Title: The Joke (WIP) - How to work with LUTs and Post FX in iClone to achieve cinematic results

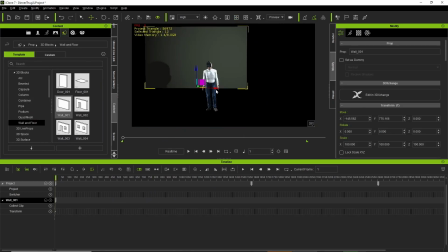And I found the best way to do this was to go to the prop section and use a wall
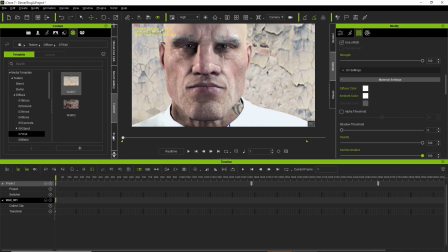and just apply the texture to that.
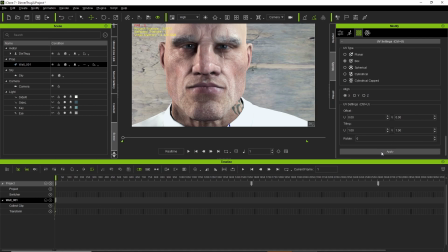You'll have to bump up the self illumination most likely and fiddle about with the tiling to get the look that you want.
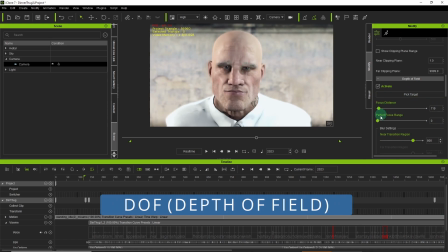Turning our attention to the depth of field, I target the eyes and then
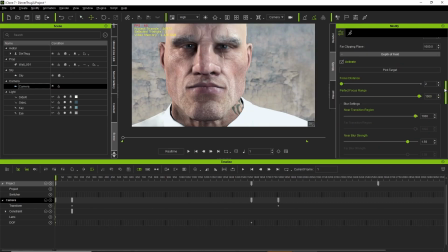adjust the sliders accordingly to get the amount of blur that I want. Now that we've got the 3D elements in the scene, we get a more realistic
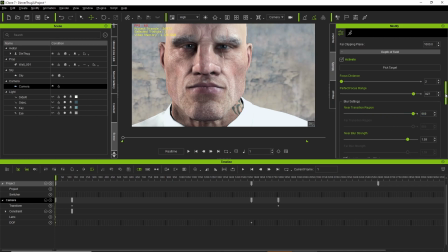rendition of how the depth of field should be, whereas before, not so much with a 2D background. Or at least that's what I found. I also added a bit of blur to try out typical post-process editing tricks
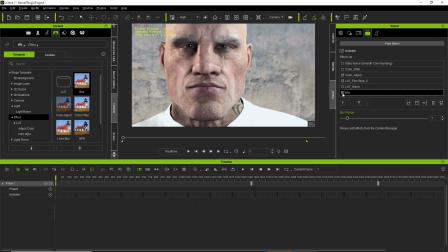to try and emulate a film look, because usually when you do computer graphics it's very clean, but if you want to replicate film,
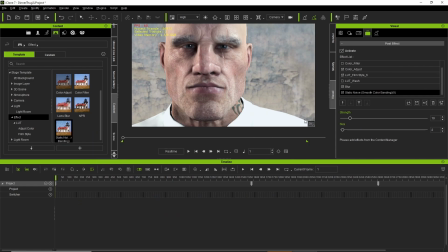you need to add these little tricks like blur and grain, or in this case static noise. I had pretty good results doing this in 1080p,
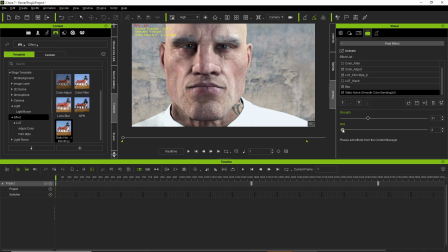but when I tried in Ultra HD, the render was not very good. For some reason, the 3840x2160 looked pretty poor.
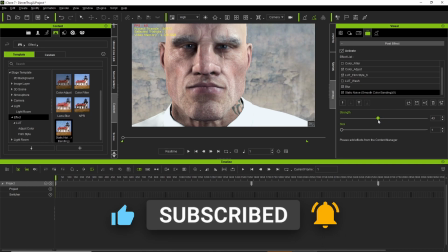There's probably some setting I've yet to discover, but I would watch out for that if you are thinking of rendering out ultra high def.
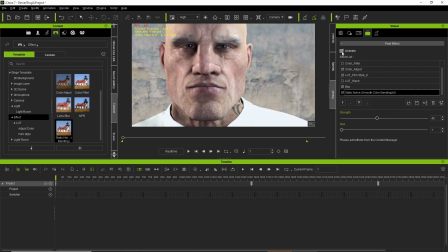While noodling around in the LUT film styles,
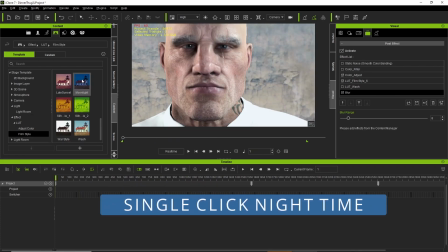I found a moonlight setting which allows you to create a nighttime look with a single click,
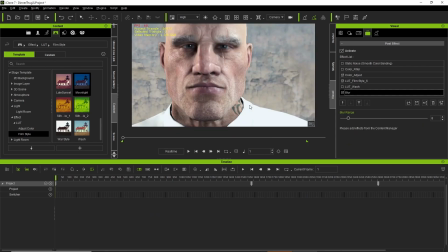which is pretty cool.
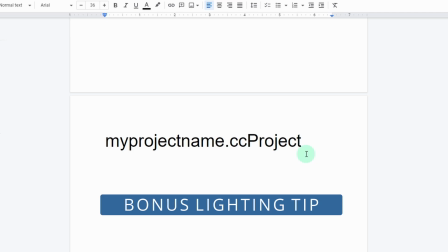Okay, now it's time for our bonus lighting tip, and this is a ridiculously simple way to essentially port your CC3 light settings over to iClone.
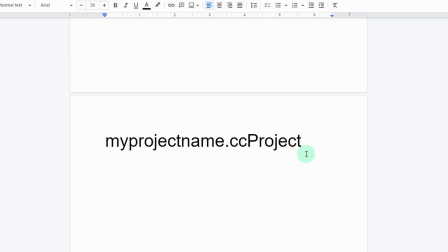The astoundingly complex method is to change the CC3 file extension, CC project, to the iClone file extension, iProject. You should probably duplicate your file first though.
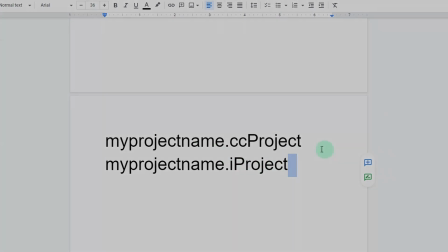And that's all for this video, folks. Hope you found it useful.
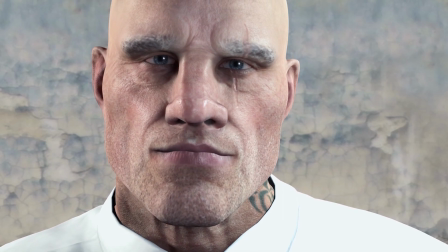You can find the final video with Arthur in all his glory linked at the end of this video and in the comments below.
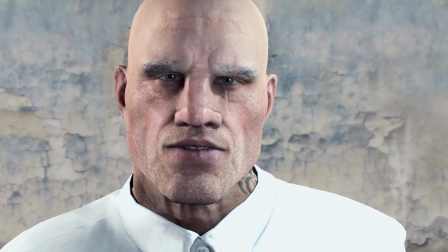You've been watching Mr. H Makes. I'm Mr. H, wishing you all the best for the week ahead, and I'll see you at the next video.